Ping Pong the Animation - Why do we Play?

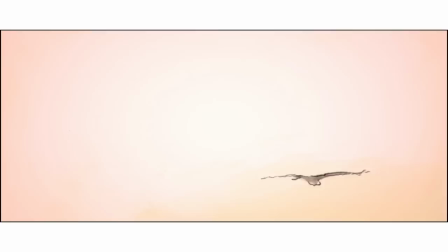[4:12]
Characters who possess the ability to fly are often regarded as heroes, and the expression has a number of meanings depending on the context. It can range from freedom from oppression or forces of evil, to freedom from self-doubt, fear and failure, all the way to discovering one's identity.
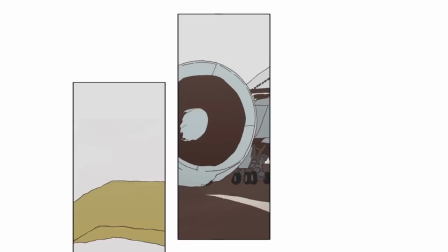[4:31]
In Ping Pong, there are three prominent symbols of flight, the airplane, the bird and the winged hero.
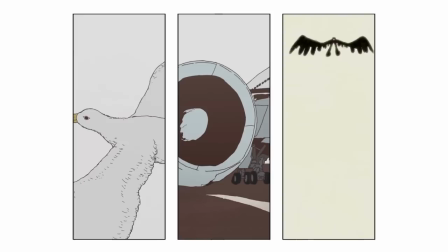[4:38]
Each of them represents a certain emotion and denotes freedom in some way.
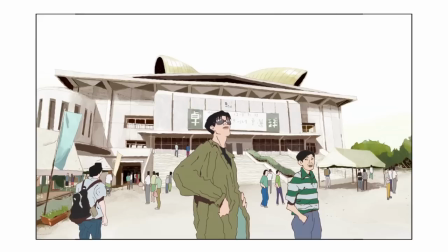[4:44]
The airplane which is often seen alongside Kong Wenger represents home or as it turns out later on, family and a sense of belonging.
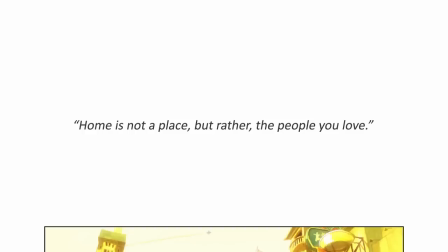[4:53]
His journey can be summed up by the quote, home is not a place but rather the people you love.
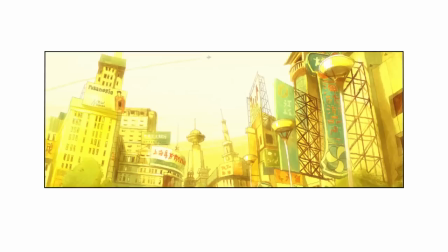[4:59]
Kong wants to go back to his home country, China, but he keeps missing the opportunity.
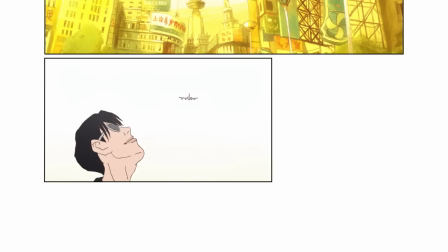[5:04]
So, in the first half of the show, he is often shown staring up at the airplane as it flies away from him.
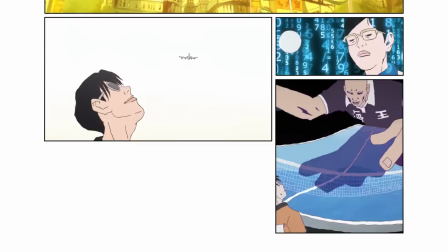[5:10]
But after getting humbled by Smile and Kazama, he starts looking at things other than Ping Pong in his life.
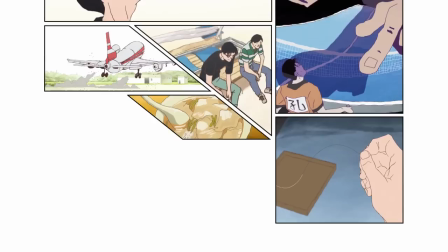[5:16]
That's when he realizes that he has been away from home for a long time. After receiving a package from his mother, he realizes how much he's missed her.
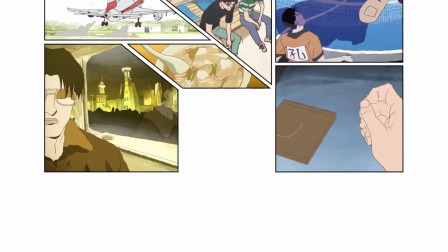[5:25]
That he hasn't been living with her since he was eight years old. And all he has to remember her by is the locket and the candy she sends him.
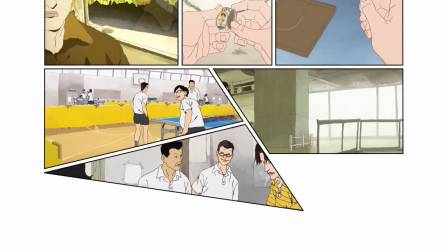[5:34]
So he flies her to Japan, starts coaching the team seriously and they in turn start warming up to him.
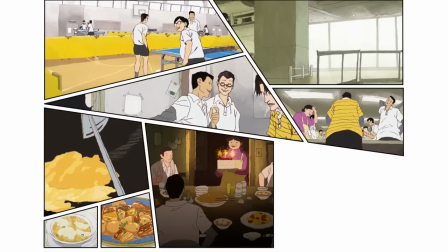[5:41]
This decision leads to a wonderful turn of events where the whole team is celebrating Christmas together
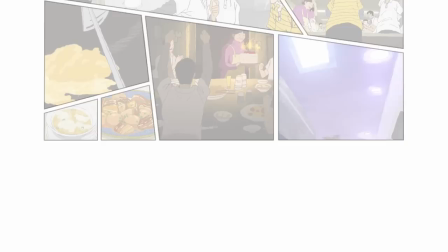[5:46]
and Kong singing karaoke with everyone is one of the most wonderful moments in the show.
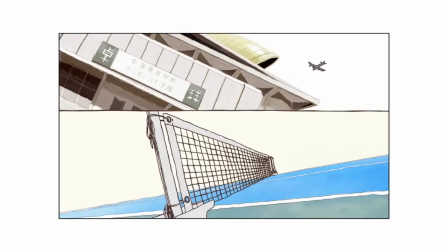[5:52]
After this, there's a distinct change in the usage of the airplane. Here's a shot from episode 3 where the top half is the airplane flying away from
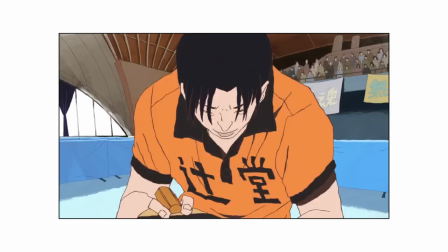[6:00]
the stadium while the lower half is Kong losing a point from hitting the net.
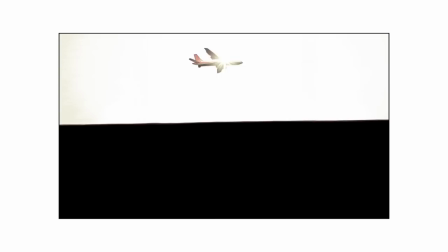[6:05]
But the situation changes in episode 8. Here his is still losing but this time the same shot has the airplane flying under the
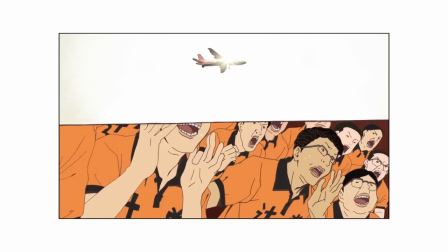[6:13]
sun in the top half while the lower half is occupied by his teammates cheering for him.
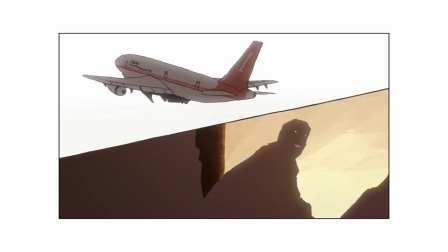[6:18]
A few seconds later and we see the same composition again.
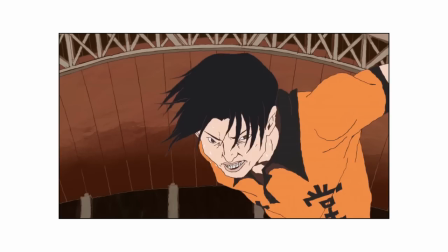[6:22]
Again, a plane flying in the top half while the lower half has his coach and his mother saying she is waiting for his return.
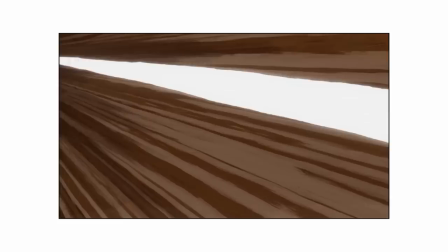[6:29]
And after an amazing sequence where the ball morphs into the plane, we're back to the previous situation.
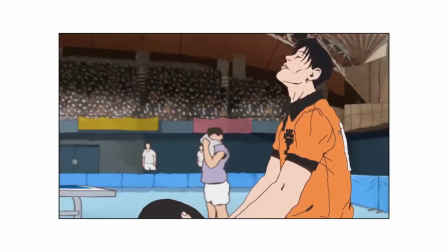[6:36]
Once again Kong hits the net and loses a point but this time he is not staring after the airplane because he is finally free from his exile.
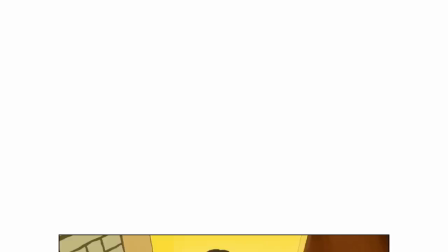[6:45]
He has finally found home.
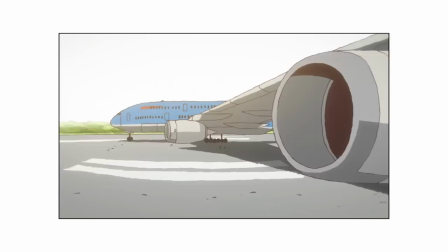[6:47]
A similar usage of the airplane can be seen in episode 10 at the end of the match between Peko and Kazuma.
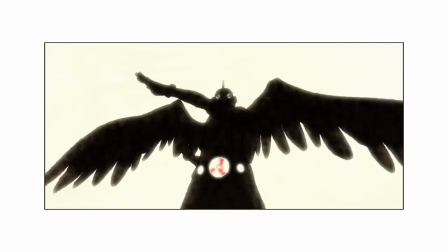[6:54]
But before we get there, we need to talk about the next symbol of flight, the winged hero.
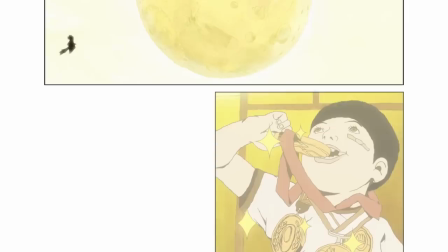[7:00]
The hero's rekindling, which is one of the major events in the show, is about Peko rediscovering the joy in playing ping-pong.
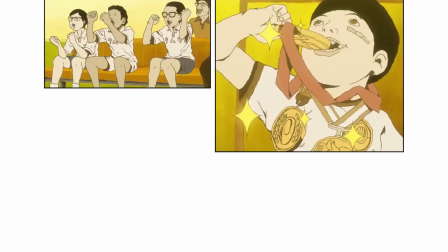[7:08]
Ever since he was a child, Hoshino possessed exceptional talent and love for ping-pong.
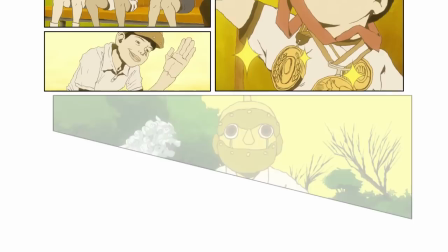[7:14]
People around him were dazzled by his skills and his playful nature inspired them.
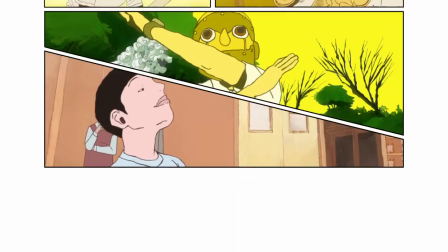[7:20]
To many of them, he was a hero. But as he grew up, he started getting carried away with his skills and ping pong for him became a means of gratification.
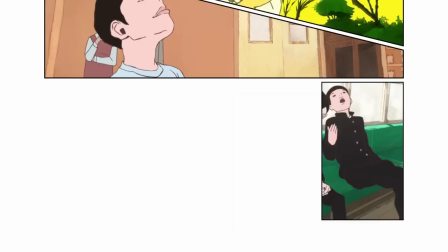[7:30]
He became lazy and arrogant, skipping on practice often.
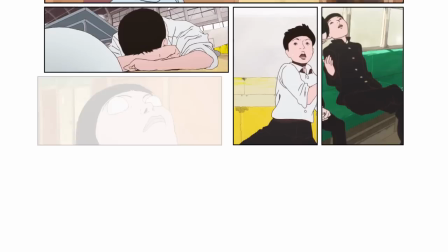[7:34]
As a result, his game became weaker and once con crushed him, he started going down a spiral of self-destruction.
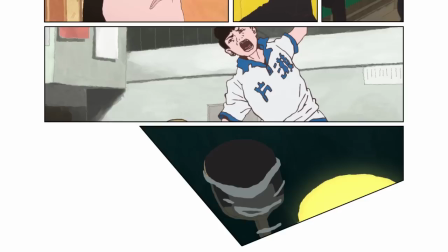[7:41]
This behavior was further aggravated after his defeat against Sakuma, leading up to Peko completely abandoning Ping-Pong.
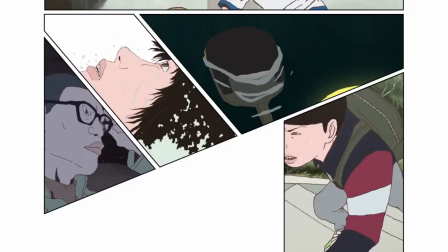[7:49]
After some much-needed moments of catharsis and the humbling pep talk from Sakuma, Peko once again embarks on the path to become the hero.
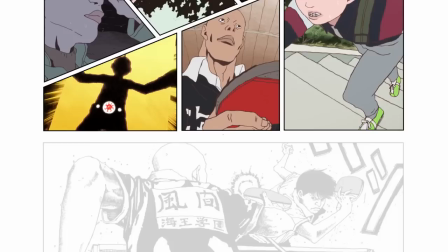[7:58]
But his journey doesn't finish until he faces Kazuma, and this is where the symbolic meaning of the winged hero becomes clear.
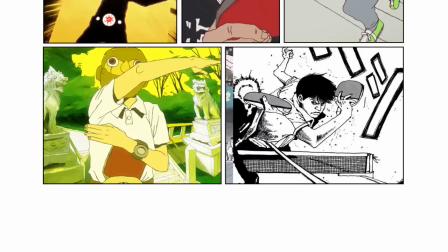[8:06]
The match between Peko and Kazuma can be divided into two parts. One where Peko is pretending to be the hero, and one where he is being the hero.
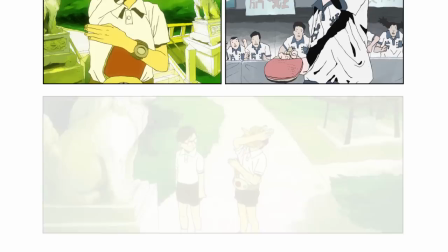[8:17]
It's interesting how the imagery and the choice of words makes the distinction clear.